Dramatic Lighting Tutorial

Now that you've seen her hand, let's take a look at it again. This time, lighting designer Jackson Evans will explain how each shot was lit.
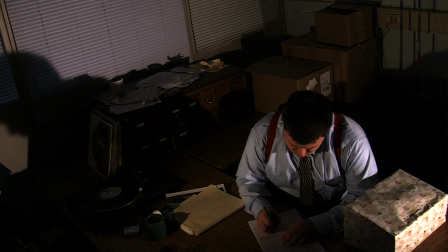10s
Let's take another look at her hand, but this time we'll pay special attention to the lighting scheme used in each shot and how it affects the mood throughout the scene. A useful way to conceptualize lighting placement is to imagine a clock face surrounding our camera, with 12 o'clock directly behind and 6 o'clock in the middle of our frame.
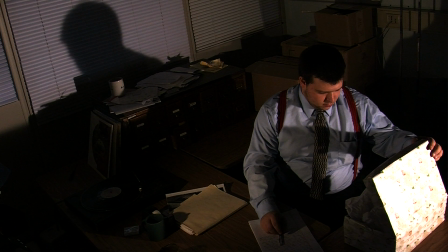33s
In this shot, we paid very close attention to casting the set in an even light, illuminating most of the objects surrounding our subject to cement the context for the entire scene.
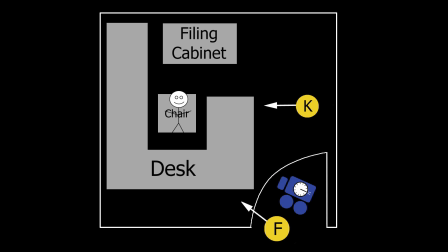43s
We also utilized 3 o'clock placement for the key light, casting a clear shadow on the left-hand side of the frame and lighting our subject's face dramatically for future dialogue.
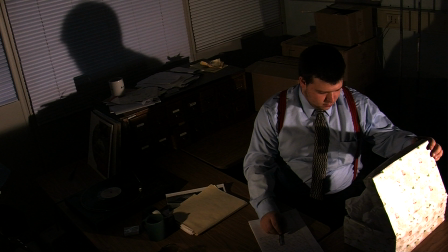54s
Notice the reflective nature of the wrapping around the box on his desk. This helps the box stand out as an important object in the scene.
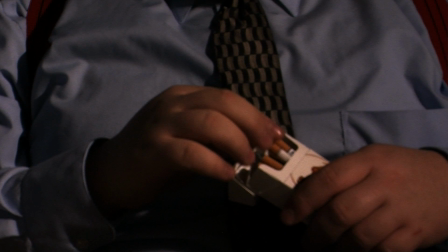66s
With close-up shots, the main priority is properly illuminating the focus of the shot,
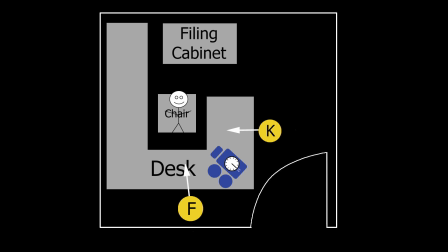71s
so here we moved the key light closer to a 4 or 5 o'clock position.
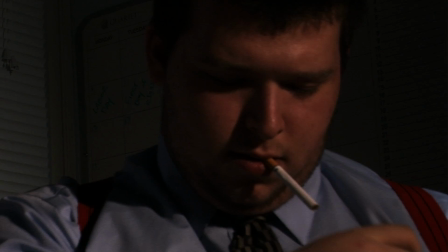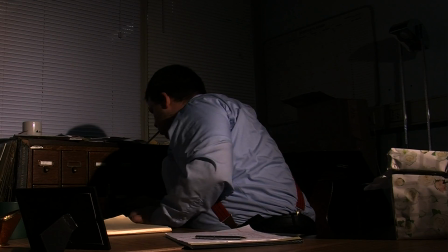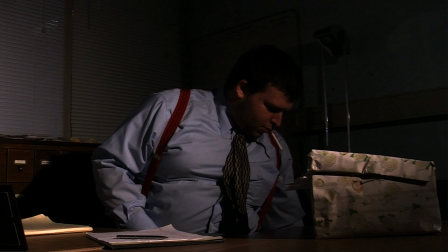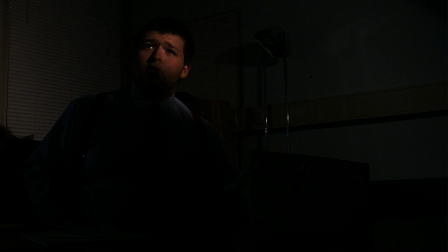94s
Lighting plays a very important role in this shot, where a shadow is used to indicate the entrance of a new character.
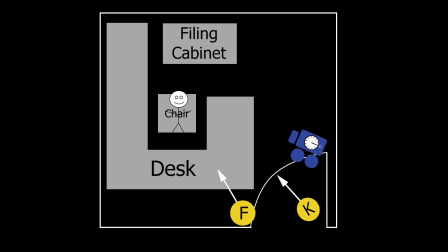100s
For this shot, we moved the key light from its location off the left corner of the desk, a 4 or 3 o'clock position, to the right corner, which is closer to 8 o'clock. This is the only scene where the key light shines from the opposite side of the room, but this inconsistency was necessary to produce the shadow effect we wanted.
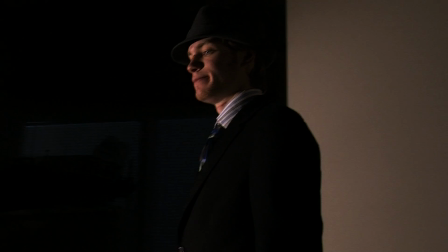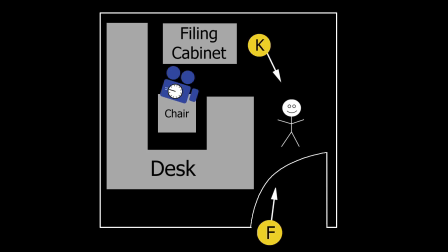124s
The lighting on subject 2 is very dramatic. The key light shines from a 9 o'clock position, lighting only half of the face. A very dim fill light evens out shadows on the left side of the face, but the entire right side of the shot remains largely dark.
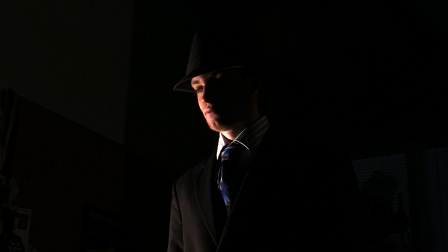138s
Note how the background of the shot is also very dark. This helps emphasize a sinister aura that surrounds subject 2 throughout the scene, while keeping the background hidden, which was piled high with high-tech computer gear that wouldn't have fit in the scene at all.
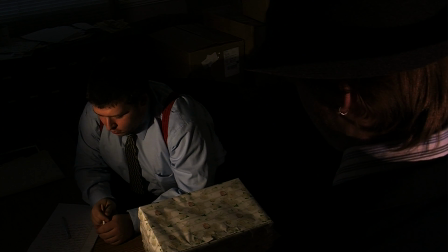155s I've got some news on your girl. It's been a week since I've seen her.
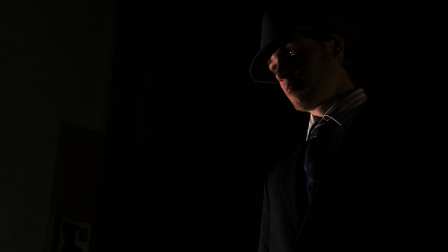160s Just about anything would cheer me up at this point. So you really care about her?
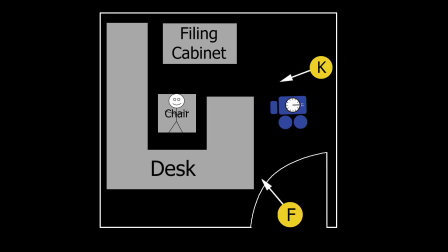165s
In this shot, we focused on keeping the lighting dramatic, positioning the key light around 4 o'clock and a fill light around 7 o'clock, but still lighting subject 1 in an even, almost heroic fashion.
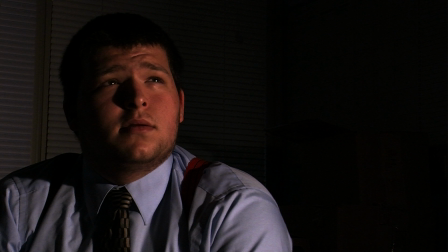177s
Note how the lights trained on subject 1 come from eye level, or slightly higher, while the lights on subject 2 shine up from below eye level. This produces a gentle tone surrounding our first subject that balances the more sinister effect low-level lighting has on our second subject.
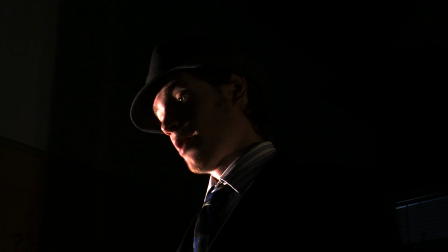192s I do. I was hoping to ask for her hand in marriage.
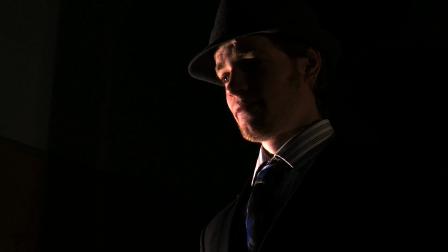198s Why do you ask? I can't lie to you.
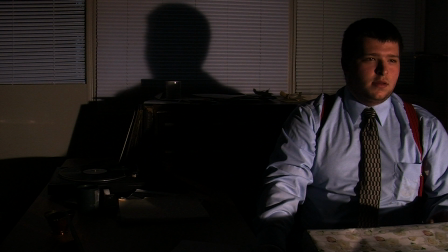203s
Again, in this shot, careful attention was paid to the shadow cast on the back wall,
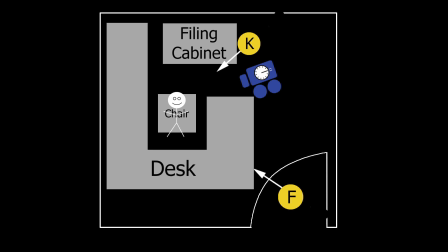208s
and the key light was moved to a 5 o'clock position to keep the shadow visible and in the left corner of the frame.
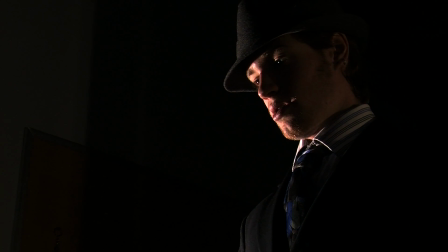213s You're not going to like what I have to say. I had a feeling. I could hear it in your voice.
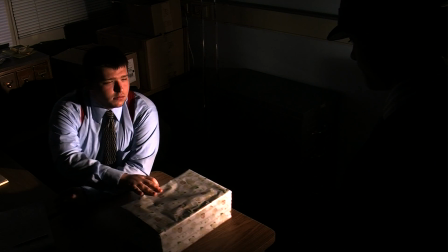222s How bad is it? Pretty bad.
In this shot, subject 2 stands as a silhouette.
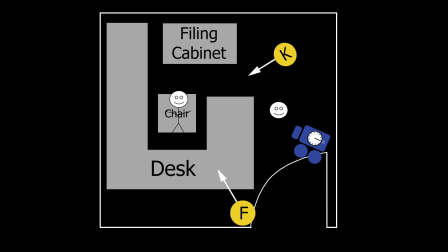230s
This is because the key light, while shining on subject 1 from roughly 5 o'clock, shines on subject 2 from 12 o'clock.
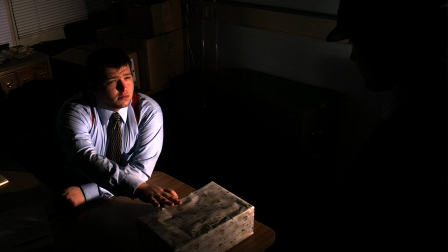237s
The contrast between the lighting on subject 1 and the lighting on subject 2 provides dramatic tension and helps to further individualize the two characters.